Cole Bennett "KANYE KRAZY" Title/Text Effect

youtube what is good we're back in this thing today we're gonna be going over the titles that cole bennett did for the kanye crazy music video pretty simple just want to show you guys how to sauce up some titles i've been seeing you guys lacking with some titles he's an ecto can't have ecto in 2021 i'm saying you see it in a video you're calling it out you got to no more ecto anyways um yeah i've just been seeing people slack with titles there's some really simple things you can do to titles just to make them look better and uh just up your title game if you're new here what i do is a lot of tutorials i'm gonna start doing some vlogs behind the scenes, lifestyle stuff. I'm actually moving out to LA at the end of this month. So definitely follow me on Instagram, follow, join the discord. I'm going to be chatting with you guys. Instagram and be sharing the whole journey. And then I'm going to be doing some vlogs on YouTube. So if you're not subscribed already, go ahead and do so. And if you haven't already liked and comment, it really does help push my content to other people that want to see this type of video. My goal is to hit a hundred thousand subscribers by the end of the year. At this rate, we're going, we're definitely going to hit it. So if we just keep the momentum going and you guys keep on smashing the like button, commenting, let's get 500 likes, a hundred comments, and we'll be there in no time.
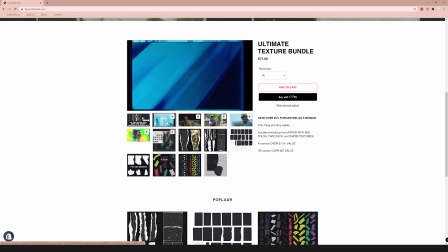1:03 If you want to support the channel even more, you can go over to briandelmata.com, check out my texture pack. It helps you get that all Glen Wolf style paper rip effects and transitions.
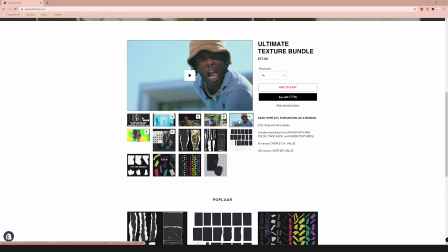1:10 Everyone that's downloaded so far and shared their work has been really cool. So if you go ahead and do that, definitely be sure to share your work with me. I'll link to the website as well as a tutorial playlist. We're getting close to 20 tutorials on the paper rip effects themselves. There's no shortage of effects that you can do with the paper pack. So if you're interested, go cop it. You'll support the channel as well as get yourself some really cool digital assets. Yeah, that's pretty much all I got for you guys right now. Let's get into the video, break down the Kanye crazy titles get you guys the sauce so this is kind of what I came
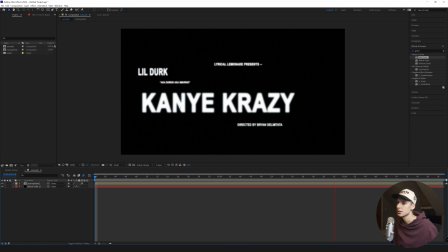1:36 up with it's a little bit different than what Cole has but I kind of wanted to sauce it up make my own add some grain just make it look cool so I think that's pretty similar I added a little bit of 3d just to have like the difference in depth and stuff I'll show you guys all how to do this and I'll show you a way to do it with plugins which I think is a lot easier saves you a lot of
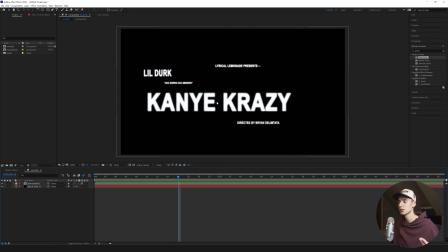1:53 time that's why I like plugins for like the simple stuff that you can't really tell the difference and then I'll show you how to do it manually if you need both pretty simple and this one's going going to be pretty quick.
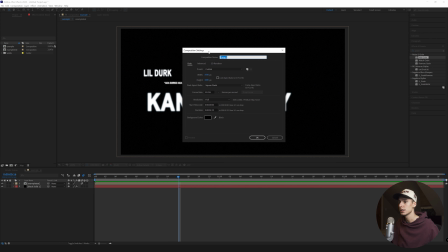2:01 So the first thing I'm going to do is just create a new composition, make it whatever you want to do. I'm going to do 1920, 1080, 23.976 frames per second, click OK.
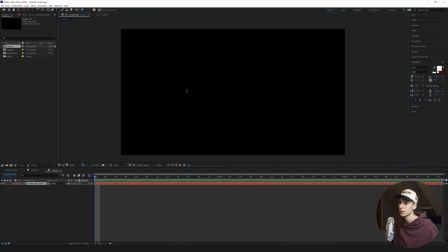2:10 And then the first thing I'm going to do is just go to the text tool up here, type in Kanye Crazy.
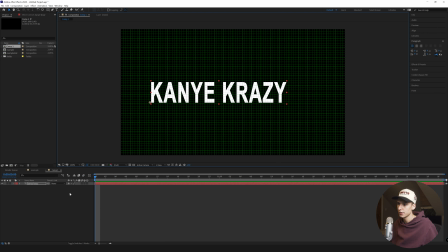2:16 Maybe make that like 150. And then I'm just going to turn on the grid, not that grid actually, the proportional grid.
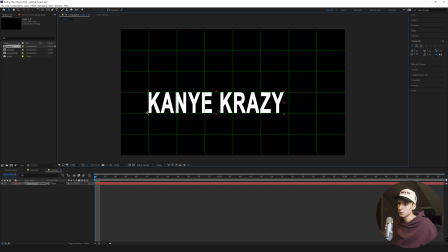2:21 I like that one more. And then he didn't really have its center. So I'm just going to do something like that. Maybe line it up with the grid. That looks cool. And the font I'm going to be using, and I think he used, honestly, I just like Arial. It's a good font. I'm pretty sure he used it or used some kind of really similar serif font.
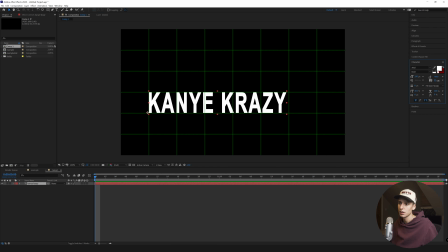2:35 So yeah, I'm going to use Arial Bold, 150 size. I just brought the text a little closer to each other because I feel like that looks cool. Made it a little taller just to fill up a whole cube. And yeah, just play around with it. Make it your own. Make whatever you want.
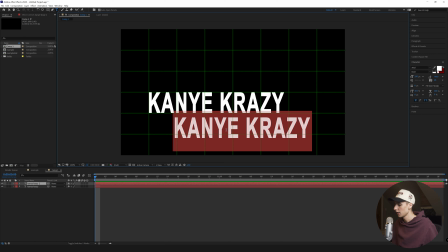2:47 Then I'm going to go ahead and Control-D that layer. Drag it down here and then type in directed by Brian. I'm going to pretend like I directed Kanye Crazy Brian Delamata. And then I'm going to make it not I'm actually just gonna make it regular and then maybe do something like 50 even more smaller 25 I'm gonna
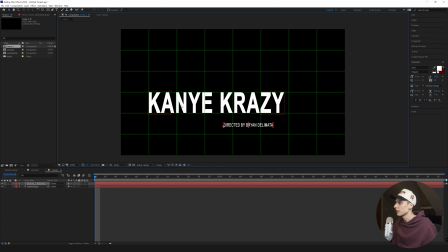3:03 drag it maybe something like down here I'm just gonna try to kind of replicate the style and position of Kohl's obviously when you're doing yours Don't just copy the exact format I just want to make it close so you guys can see the comparisons and then you can you move it over here You can you know move it wherever you want make it look cool So we're gonna go ahead and do that.
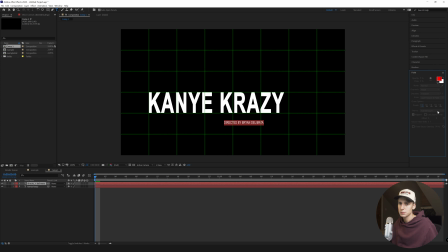3:18 I actually think I'm gonna make it into 20 Just make a little bit smaller find that I'm actually gonna duplicate that layer drag it up here and then he has it say I'm just gonna copy the exact words so we can just fit in stuff. He says aka Dirkio aka Smirkio and he has that and I'm gonna make this one like even smaller maybe
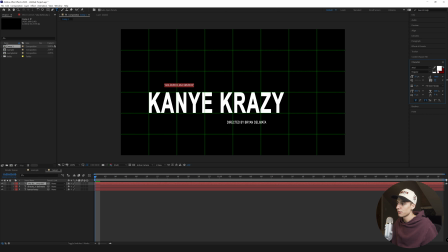3:35 something like 15 and then I think it's cool to like play with the different uh stretches and just stuff when you're uh doing this. I think it just adds a little bit of depth. I think Cole does it as well. Honestly, it kind of looks like it. I'm gonna make this one bold because it's smaller. I'm gonna go back to directed by Brian Del Monte and actually make it not bold here but it was the regular font. This one's bold and the bold fox bold.
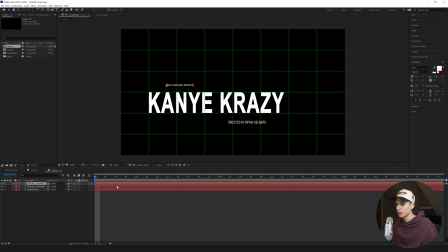3:55 And then I'm going to leave this one bold, but regular font. Then go ahead and duplicate the Kanye crazy because I want it to be like the same characteristics.
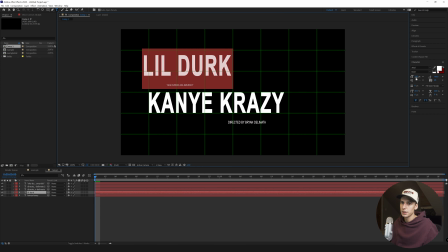4:01 Duplicate the Kanye crazy because I want it to be the same characteristics. And then I'm just going to make it a lot smaller, maybe 75, maybe even smaller, 50. Just play around with it, whatever you think looks good. Love it right there.